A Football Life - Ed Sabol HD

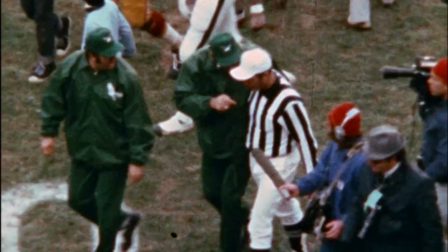Ed Sabol's cameraman and Ed Sabol's mission were initially regarded as a nuisance by most of the league's 14 teams.
Get that thing!
They used to write Pete letters and tell him, who does this guy Sabol think he is?
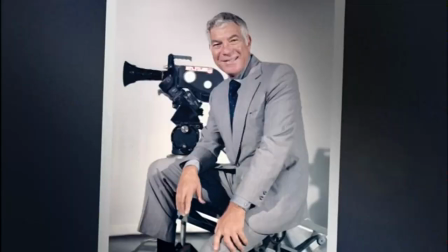He's destroying the game. If he wants to be Daryl Zanuck, let him go out to Hollywood.
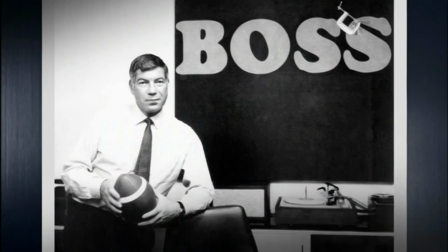Get rid of him. Bringing Hollywood to the NFL was exactly what Ed Sabol wanted to do. When people said, you know, your dad's going to end up buying a team, you wait and see, that's really what he wants to do.
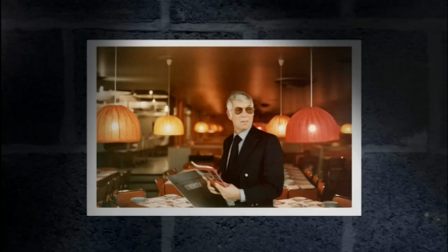Well, I knew that's not what he wanted to do. He wanted to run a film studio. My dad loved Hollywood. The first thing I noticed on his desk, he's got a sign, Ed Sabol, King of Football Movies. Well, right then and there, he's got me. He was like the original film moguls.
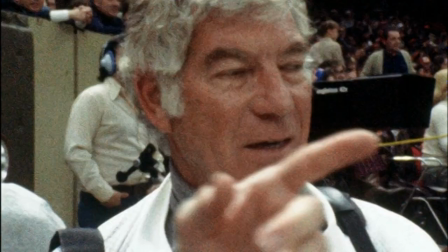Their vision is what made them great, and that's what Big Ed brought to it. He cared about the romance and the adventure. That's what the style of NFL films became. I said, look, we can't copy television. We got to do it something different. We got to get in closer.
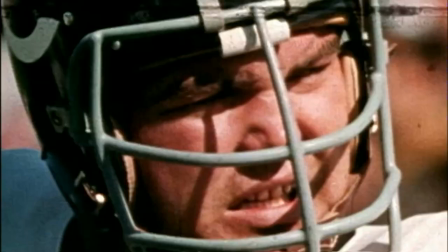We got to get to the faces, to the eyes, because when they wear those helmets and those masks, you couldn't see anybody's face.
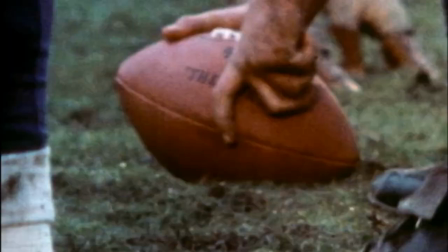And I want to see the hands when they're down in the dirt and the cleats kicking up the dirt.
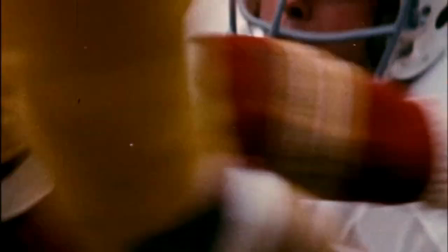And everybody could tell the difference when we were shooting a game and when it was a television game.
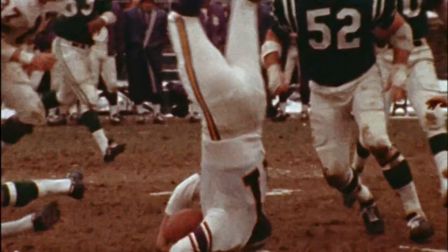Like a Hollywood mogul, Ed Sabol spared no expense when it came to finding a signature look for his fledgling studio.
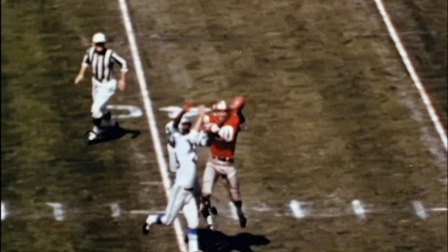In slow motion, we see John Brody relying on Bernie Casey, San Francisco's leading pass receiver.
I said to our cameraman at one of our games, why don't we shoot the whole game slow motion?
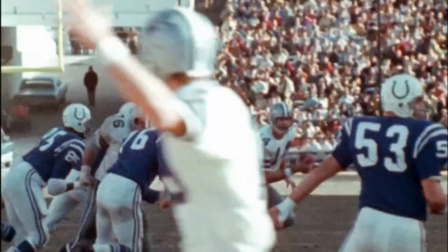Oh, you can't shoot the whole game slow motion. That costs a fortune.
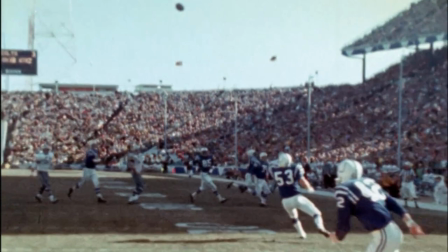Because when you shoot slow motion through a movie camera, the film is going through there like water out of a spigot.
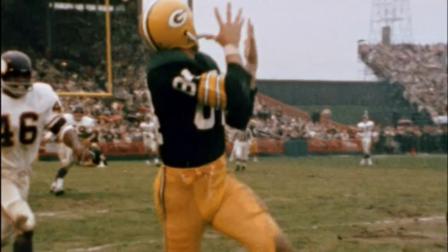And boy, it's just building up dollars. It's like a taxicab meter.
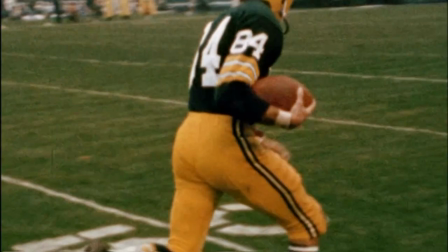And nobody wanted to take that expense. It was so great to see slow motion in football.
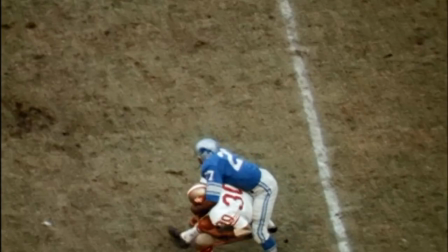And that's all that people talked about.
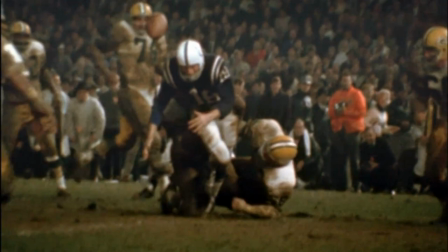And I thought, if that's all the people are talking about, and that's what they like, then hell, I'm going to give them the whole game that way. A lot of people would say, Ed, how did you decide to shoot that game in slow motion? Well, pal, I shot every play in slow motion.
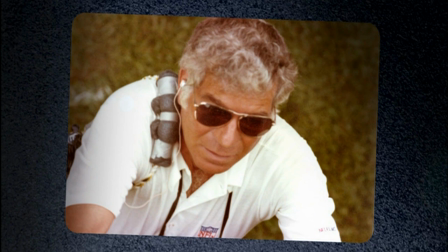I didn't miss one play. NFL Films was pioneering new ways of seeing pro football.
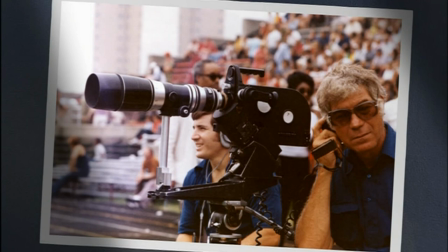But Ed Sabol also wanted his audience to hear the game. When I would stand on the sideline of a pro game, the sounds used to scare me.
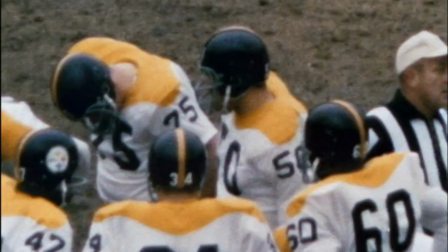I mean, I don't know how they could live through that. Bam, bam. So I said, we got to get that.
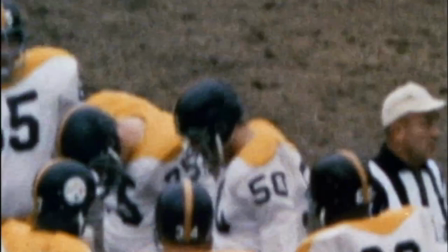That 24 is a little let's wrap him.
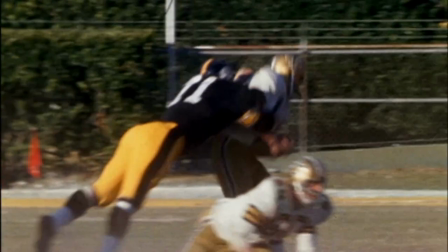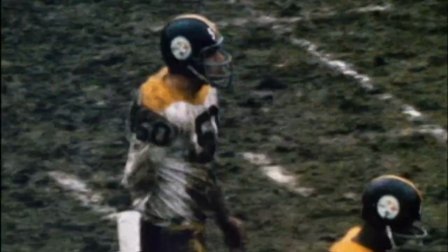Then it came to me, if I could put a microphone on a coach, wouldn't that be great? Wouldn't the fans like to hear what a coach says on the sidelines?
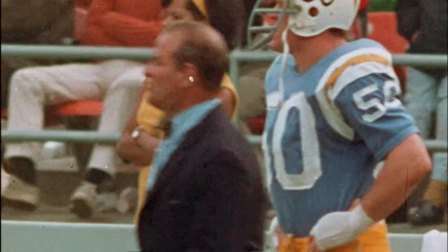Get out of bounds, Speedy. Out of bounds, you stupid guy! Everybody grabbing out there. Nobody tackling. Just grabbing, everybody. Grab, grab, grab.
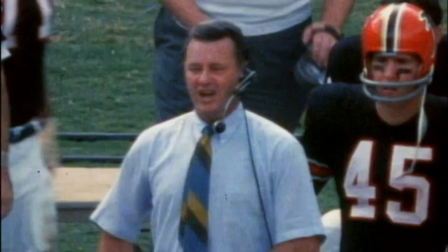That became such an integral part of the NFL film style.
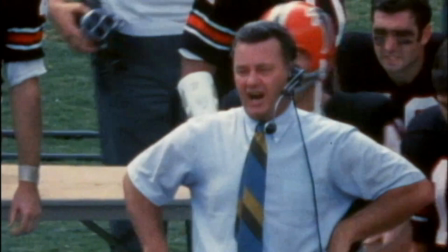Ah, mouth at 20, you couldn't cover me.
The human drama and comedy of that, Big Ed could see how that sold the sport.
They're killing me. Why are they killing me?
You couldn't write lines like the stuff that came out of that. What is it like to be in a locker room? What is it like to be in a team meeting room?
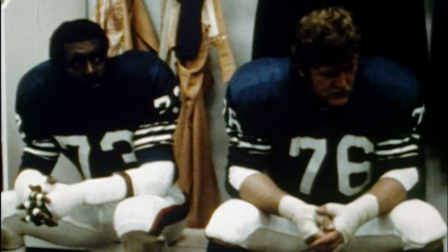Well, Ed found a way to let the world know what it's like to be in the room.
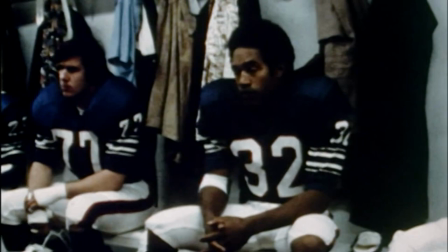If we die, we die together. You can get it done.